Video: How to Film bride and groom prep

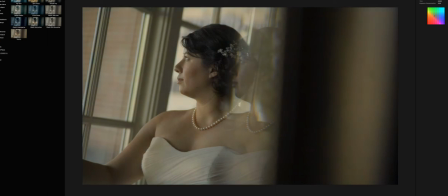(59:39)
And then you add your warmth.
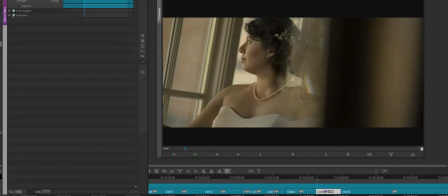(59:44)
And that's a very usable image.
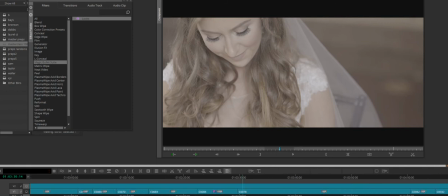(59:52)
Now, this right here, this is a venue in Cincinnati, Ohio, that is known by everybody to have the most purest form of soft light in the absolute world.
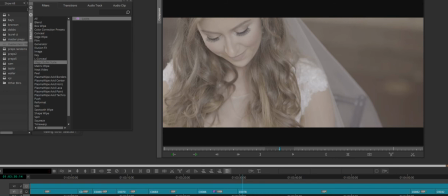(60:07)
No matter where you go in this venue, you're going to have soft light. And it's like you're cheating the system. It is absolutely crazy. Now, this is what I'm talking about with... There's two things I want to go over here. The bride had a letter from her groom.
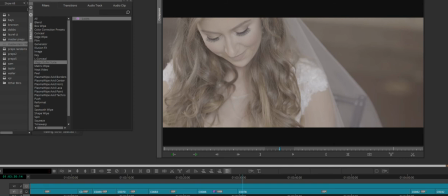(60:26)
I didn't want Kelly to read this letter until she had her makeup on and she had her hair done. If she wanted her dress on, great. If not, that's okay. But I know this is key, rich content, and I want my bride to look nice because I'm going to use this.
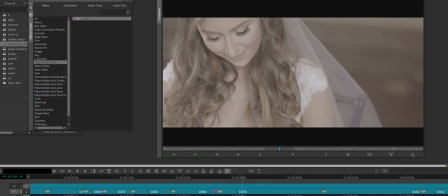(60:43)
We brought a chair from the reception right here, and I said, just sit here and read your letter in your head. Because when I edited this, I recorded Blaine's voice into my microphone.
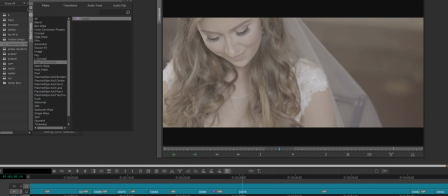(60:58)
So I just wanted her to read it privately to herself, so then I could add Blaine's voice in afterwards. I see a lot of wedding videos where the bride's reading this letter out loud. You got a photographer clicking. You got people walking in the background. And she shows no emotion because there's all these different elements going on.
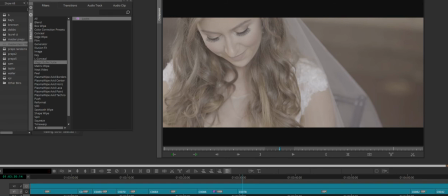(61:17)
If you can get the bride alone and just say, hey, read this to yourself, you're going to get a good reaction. And so right here, she's just reading it, and I'm focusing only on her face.
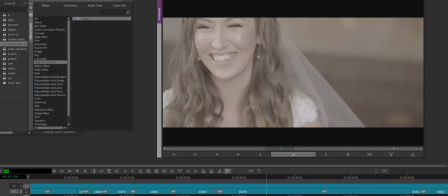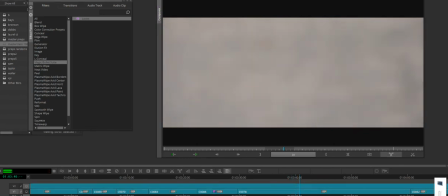(61:40)
And now I'm going to bounce around and get my creative shots with the letter and her hand,
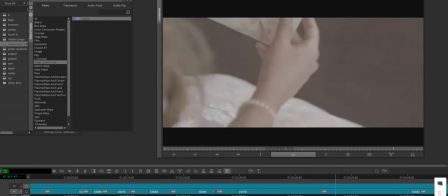(61:44)
because I don't want to be getting these shots while the letter is actually being read, because I may miss any emotion that she's going to show with her face.
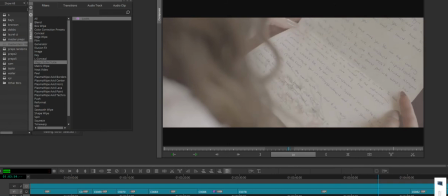(61:52)
And now I'm just getting my focus assist, and I'll probably do a rack focus with her hair, because I hope I do.
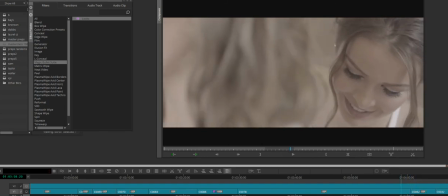(62:01)
And I did. So anytime I can rack focus, I'm going to do it.
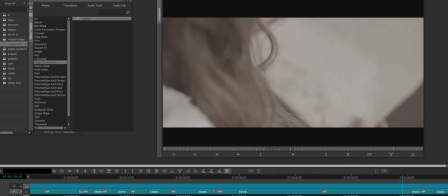(62:07)
I'm going to go from point A to point B in a single take, because that just adds some interest.
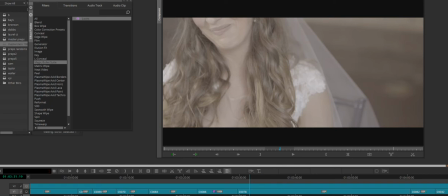(62:15)
Now, I want to show you guys how great that
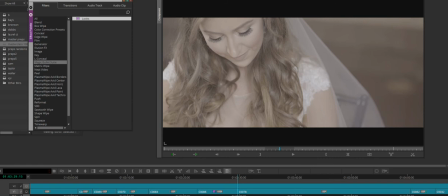(62:20)
A7S2 grades in just really soft, pure light.
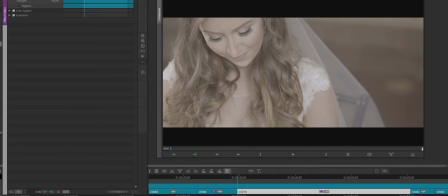(62:26)
Because there's no, all we're dealing with here is a very dark background, which is sexy as can be, with that natural light.
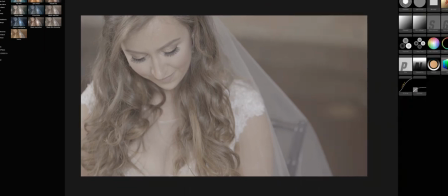(62:35)
You never want to deal with mixed light. Tungsten light would have just contaminated, poisoned this image beyond repair.
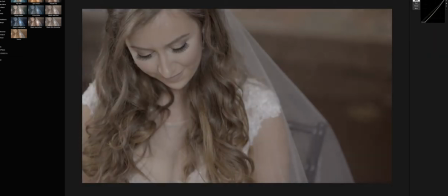(62:43)
And so we're going to drop our shadows. We're starting to lose a little detail around here, so right here's good. And then we're going to bring up our highlights just a tad. And as you can tell, there's still some bling and detail in her dress.
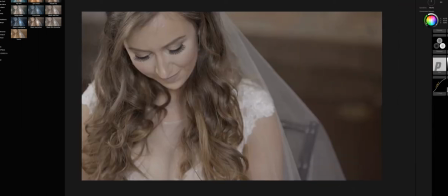(63:00)
And then we're going to add 150 saturation on Kelly.
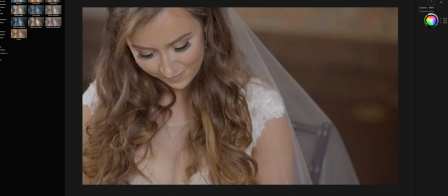(63:06)
And now Kelly is absolutely flawless.
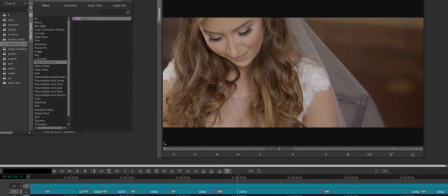(63:12)
I mean, I'm telling you, this venue lights, I've never seen anything like it. And then what I probably would do is, you see how she kind of looks up a little bit?
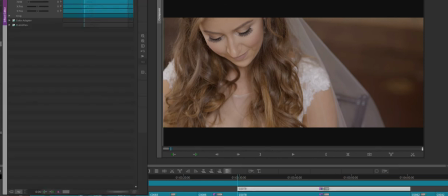(63:25)
And the black bars would cut that off. I probably would pull her down to here.
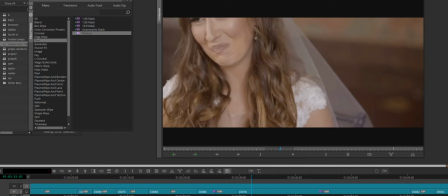(63:33)
And then if you let it play out, now you're not really missing that.
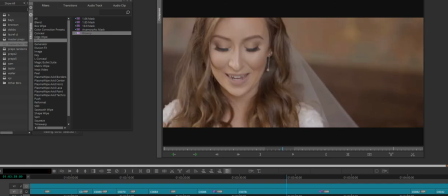(63:44)
And then, yeah, after that, you just give him direction. Hey, hold the letter out.